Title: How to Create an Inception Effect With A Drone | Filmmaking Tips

Hey guys, this is Charles Yeager with Shutterstock. In this tutorial, I want to show you how to create an Inception style effect using a drone. Now I could keep talking about it, but let's just first look at some examples.
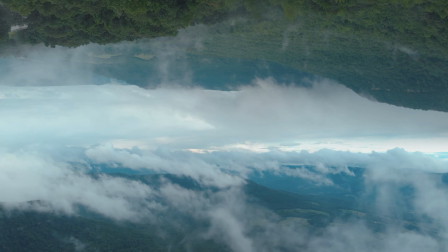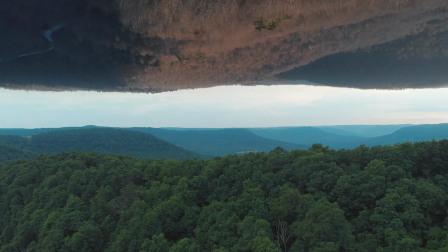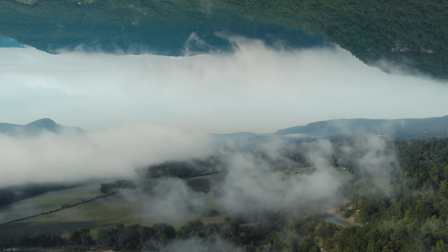So for me, what makes this effect stand out is the matching parallax we can see across both landscapes during the movement. And the trick is getting this to match up. And I'll walk you guys through how to do that, but I do want to mention that I've seen various versions of this effect before,
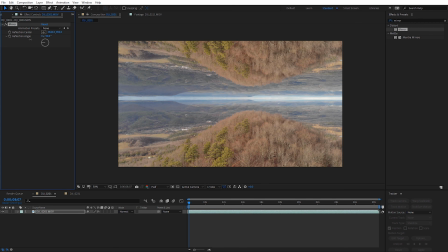1:12 but frequently they're done just by flipping one piece of footage. And flipping the footage is kind of a quick way to get a similar effect, but because the top and bottom footage are identical, you're not going to get that unique parallax.
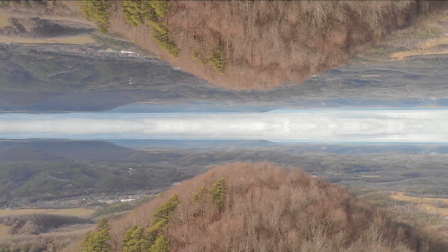1:24 And it comes across more like a tiled pattern has been applied to your footage, so it doesn't sell the depth nearly as well, and it's easy for our eyes to pick up on patterns,
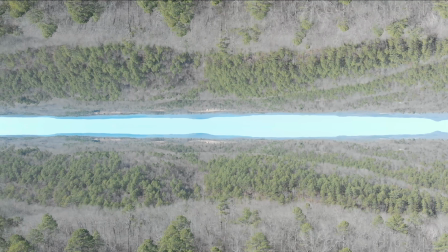1:32 so it quickly breaks the effect. Now if you don't own a drone, but you still want to learn how to create this effect in post, you can download the project file, which includes 2 drone shots.
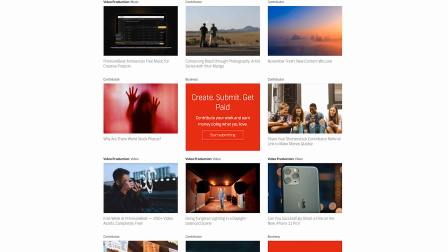1:42 It'll be available on the blog post for this tutorial. Check for that link in the description. Alright, let's get started with how to film the drone shots. Now you can use any drone you have. It'll probably be a little bit easier if you have some of the modern, smaller style drones.
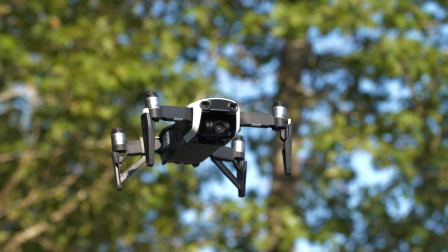1:55 I actually use the Mavic Air for most of the examples that were shown. So starting out, I recommend flying your drone about 50 to 100 feet above the trees, above the highest point relative to your location.
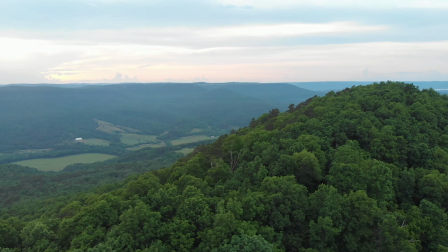2:07 Having your drone fly above the highest point kind of relative to your location is very important, and we're going to look at that a bit more later on.
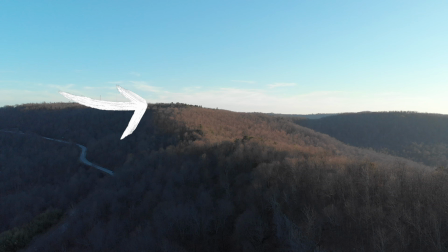2:14 Next, angle your drone camera so that the distant horizon line is center in the frame.
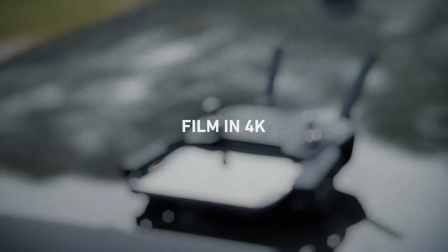2:19 And if you have the ability to film in 4K, I definitely recommend that too, but it isn't required. Now the key is we need to do a movement with our drone that we can match with both of our shots.
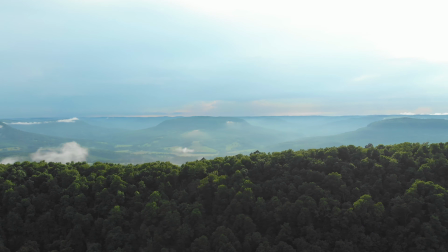2:29 Now you can do this any way you want, but what I recommend doing starting out is just flying the drone horizontally.
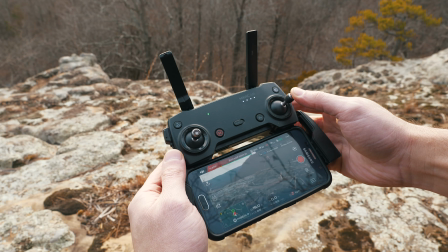2:35 So hit record and fly the drone only sideways by pushing on the right control stick all the way to the right or the left.
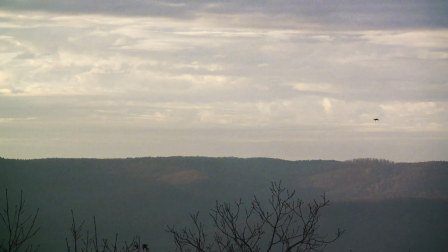2:42 By pushing the control stick all the way over, we're maxing out the drone's speed, which will look better, but also we know the speed for both shots is going to match up closely.
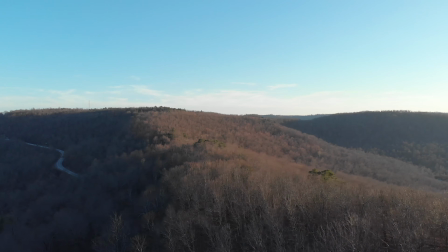2:51 I recommend flying the drone sideways for at least 20 seconds after you hit record. Now if your drone has a sport mode, that's going to be tempting, but I actually recommend leaving that off,
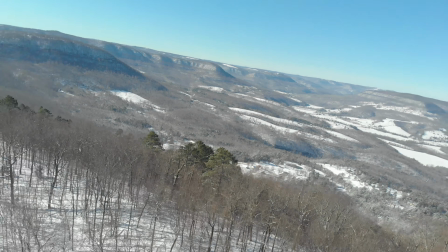3:00 as it tends to rotate the drone too much and the video may not be as smooth. Now obviously you're going to need 2 different drone shots, and I do recommend filming at 2 different locations just so the landscape symmetry isn't so similar.
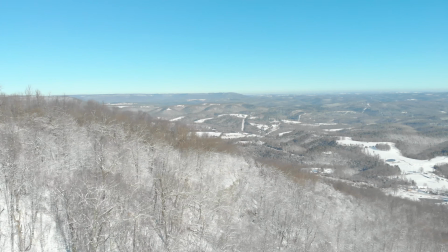3:12 Another cool look is filming at the same location but in different seasons. I do want to mention a few extra location tips.
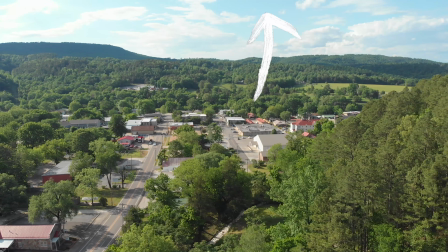3:19 Make sure you don't have anything cross the top of the frame except the sky. This is very important.
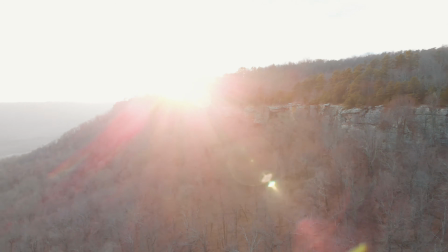3:25 Also, avoid filming directly at the sun if it's setting or rising. Directly filming at the sun will also create problematic lens flares. Finally, as I mentioned earlier, it's very important to fly the drone above the highest point relative to your location.
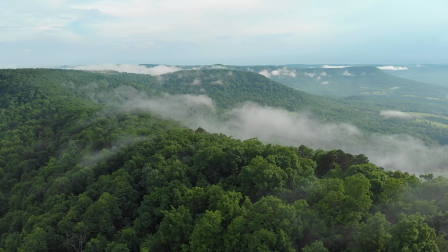3:38 This is so you can see off into the distance, which will create the parallax we want.
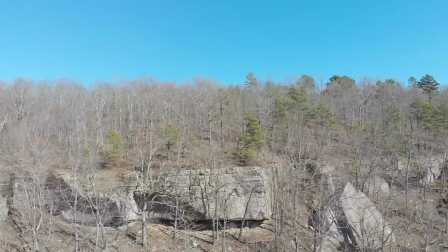3:42 You can see on this shot where I'm filming a ridge and I'm too low to see past it into the distance.
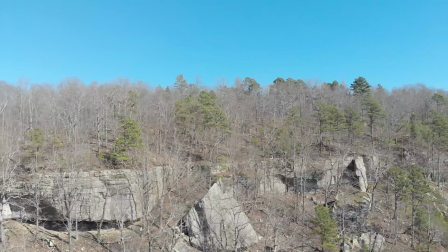3:47 This type of shot won't provide the parallax we need, and it's going to end up looking like a flat picture moving across the screen.
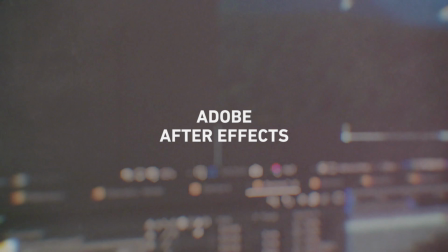3:53 Alright, now that we've got our drone shots filmed, let's go ahead and jump into After Effects. Inside of After Effects, I've already imported in my 2 drone clips.
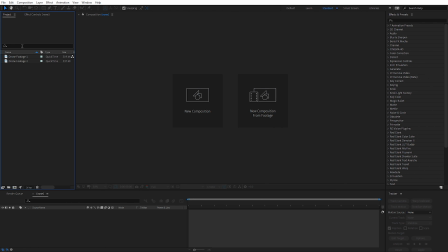4:01 If you haven't done that, you can just drag and drop them here in the project panel.